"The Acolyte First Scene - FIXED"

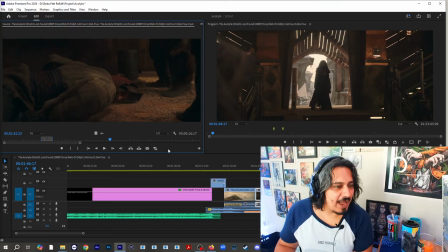11:09 so after five years of going back and forth
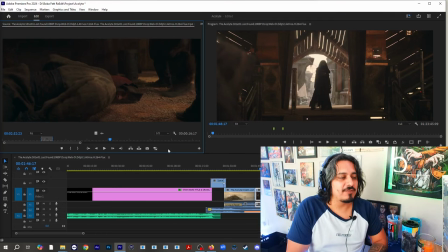11:14 we finally start our our conflict and let's listen a little bit to the music in it
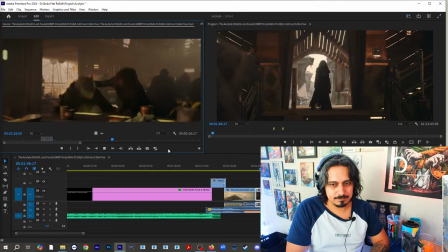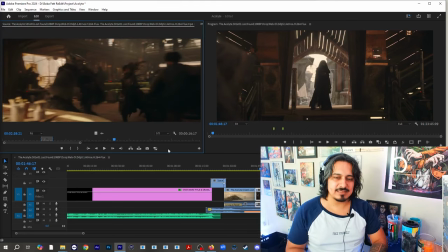11:28 as you can see it's just like this type of like little war drum one of the problems that i think this this show has is that it it really just doesn't the music doesn't help it the music is there to just kind of like give a little bit of
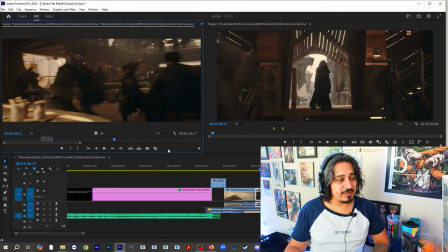11:47 like background noise but it's not there to elevate the scene in any way shape or form so
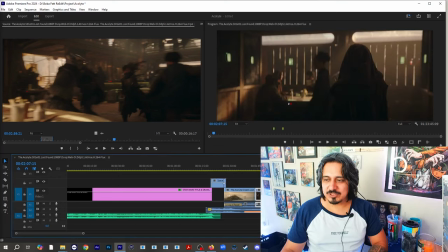11:53 what we what we have done is to to change this so in my fix it's very
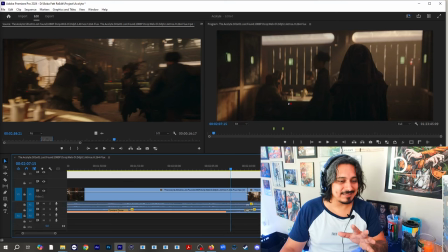12:01 easy it's it's honestly very very very easy what i've done here is that i've eliminated that dialogue
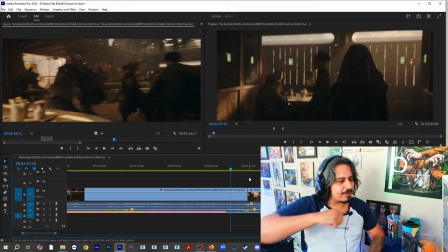12:10 the dialogue where she comes in she takes the megaman pose and everything is is out of the window we don't want it here we do not want it here we do not all right we just don't want it why because we
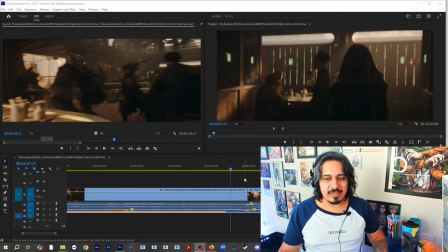12:26 lose the intimidation factor of this character and she's just she's just kind of awkward you know she's just there just kind of awkward so we don't want that we really don't want
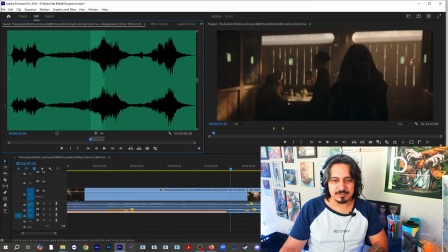12:37 that so what i did is that i decided to bring this music as
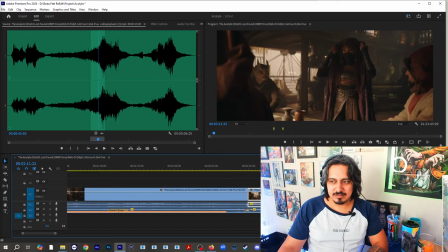12:46 she comes in she takes off her clothes
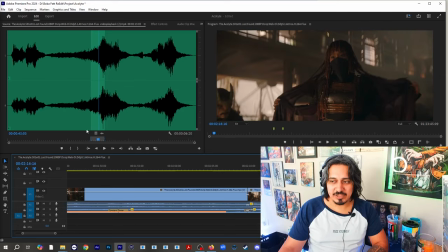12:54 then instead of having the banter we just cut immediately to her with no audio
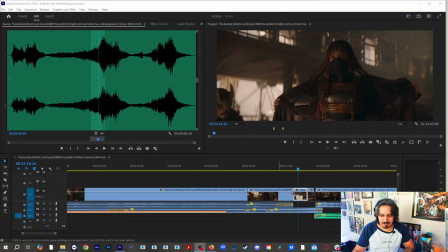13:01 as you can probably see here i cut the audio right there so we don't hear her say the
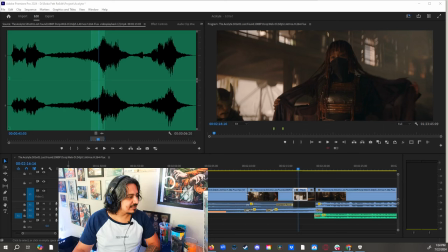13:08 cheesy line we have unfinished business you and i you know we we just kind of skip that
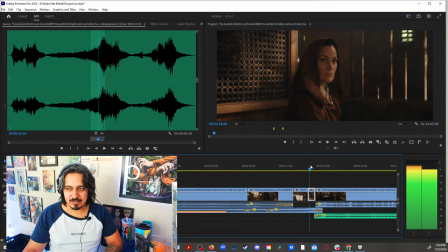13:16 and then i cut to her reaction of the jedi being like what are you
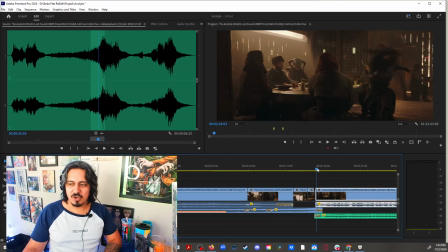13:22 doing here and then my girl goes for the freaking kill she's like i'm
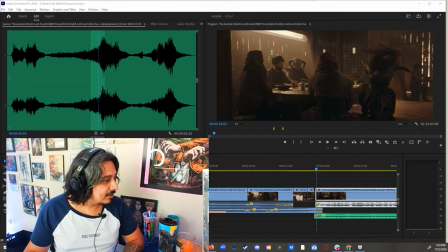13:28 about to wreck your butt like i'm here to to you know to
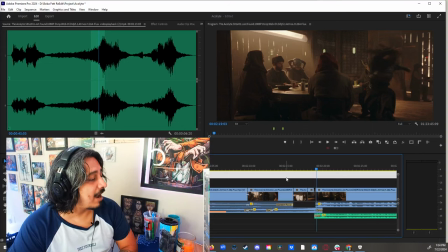13:33 chew bubblegum and kick ass and i'm a lot of bubblegum so she just she just does it why because she's a assassin and she doesn't need to telegraph so the scene looks like this now
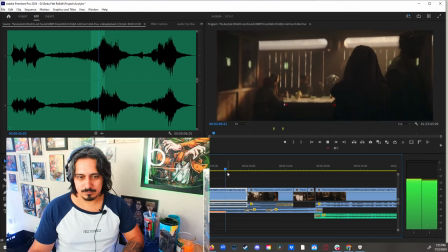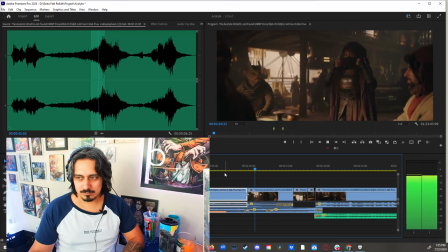13:54 master indora
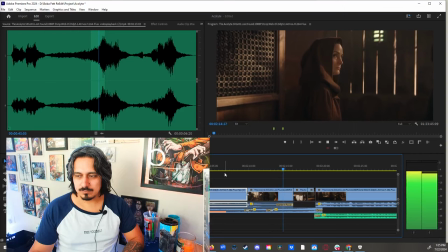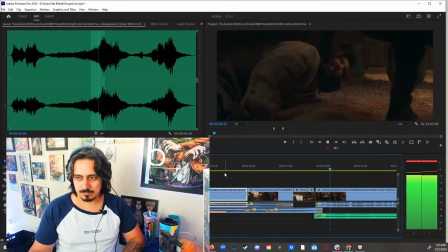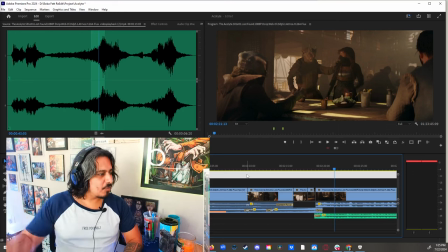14:07 that's it so what i want to make her be is a more intimidating like being we want the first impression to be one of absolute mayhem and chaos and i believe
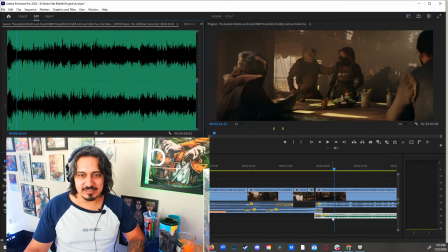14:24 that's what we have here now i decided to add this music because
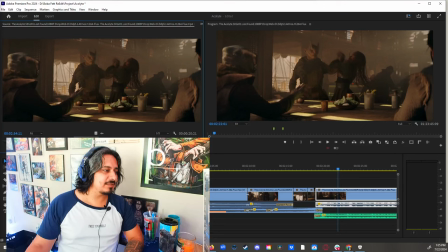14:33 remember originally the music is kind of non-existent
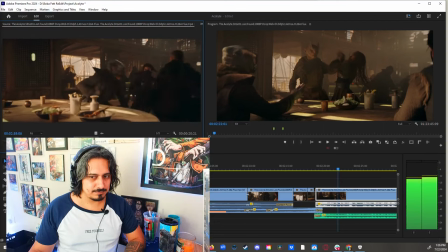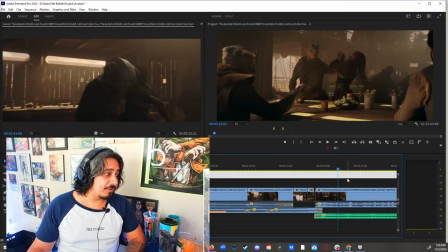14:45 so now with a little bit of music
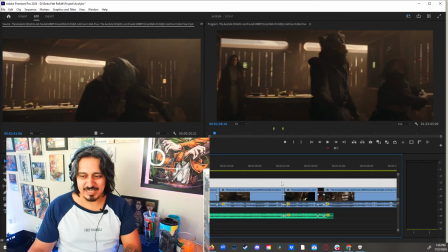14:57 you see it just changes everything so now
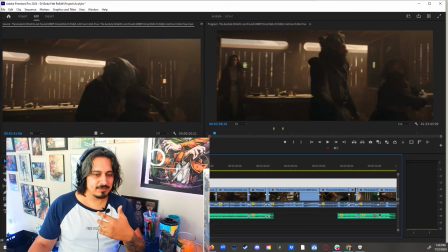15:03 i i feel like we have a a character that it is is just more intimidating more direct and overall you
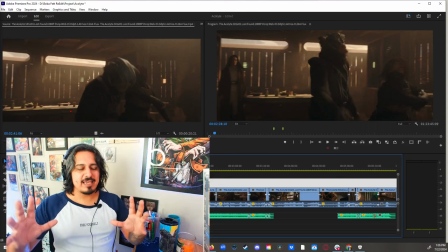15:15 have a sense of like epicness now you know what i'm saying?
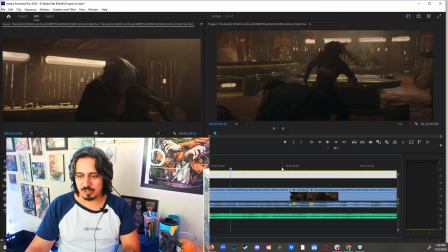15:22 Another fix that I did real quick is this.
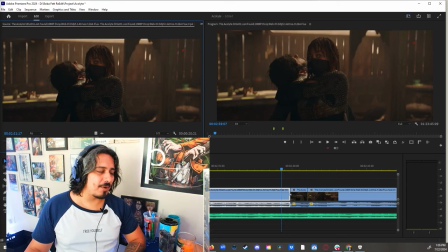15:27 The show has a little bit of like slapsticky type of comedy and here originally we had this little mishap. that little ah
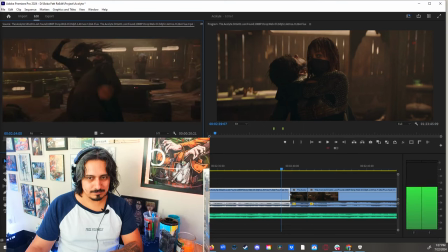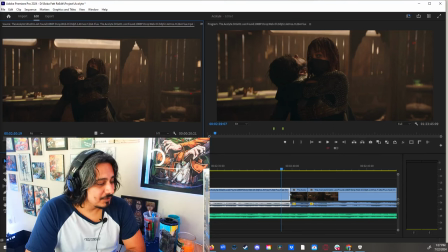15:50 i don't know if it's there to to provide a little bit of comedy i don't know if it's there to provide a little bit of like something but the point is that it just kind of like slows down the fight because you
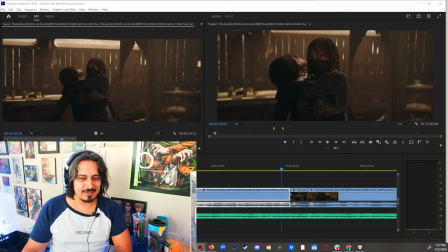16:04 have more of a you have that comedic moment you know with that silly alien just being like ah so with the music and i just decided to really caught
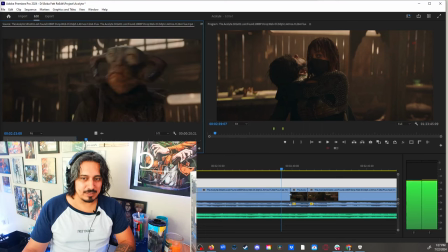16:16 it uh when it comes in and he's looking at
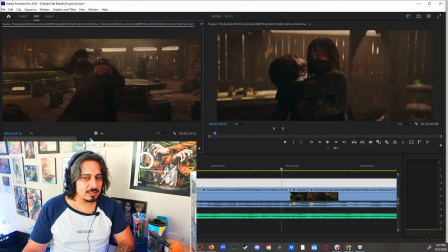16:22 her before going into this ah especially because in the next shot he's turned away I just cut to where he is looking at her and then move with the
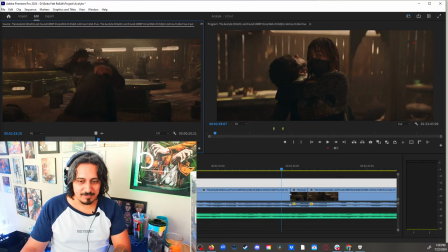16:38 Move with move with the scene faster now you probably remember I've added some music so originally looks like this
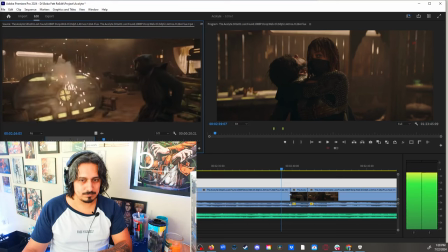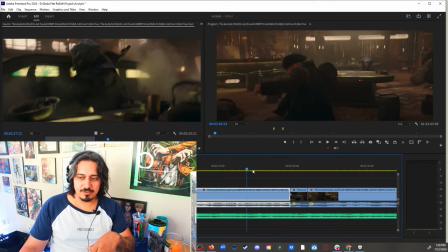16:59 But now it looks like this
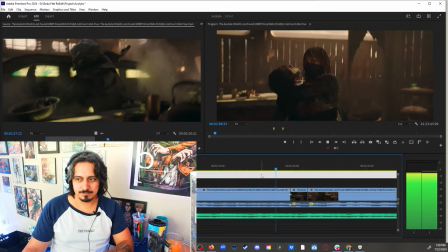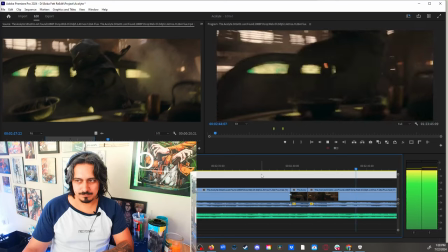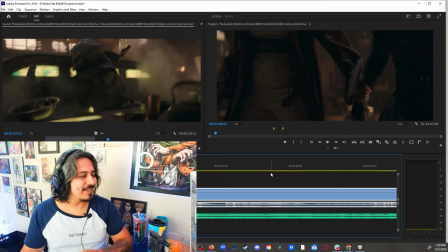17:12 Watch that continuity and then because of the music
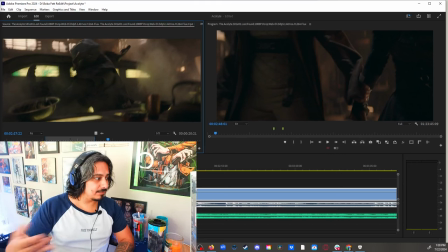17:16 originally when we had the the master Trinity over here coming in
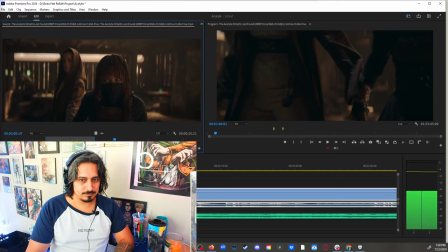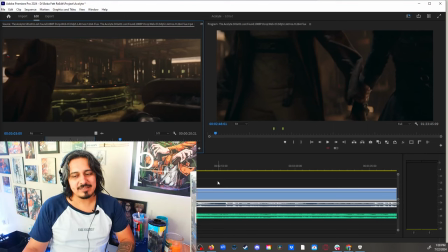17:27 you know we just had like a string of violin i just i just kind of wanted to give her a little bit more epicness and
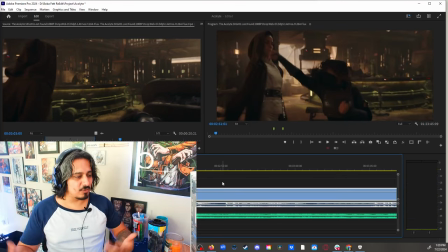17:39 that's when i used the the the song with vocals and like grand voices
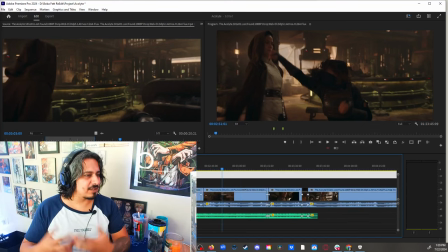17:46 anyways as you can see those are a couple of a couple of little changes that in my opinion help the pace because the pacing in the show is a little bit very bad and also gives more intrigue to the character the character that we're supposed to be kind
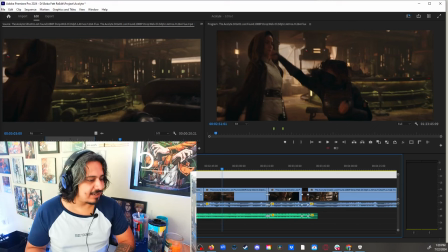18:05 of like afraid of now it does have that intimidation factor but it's up to you you let me know what you think and I'll see you in the next one bye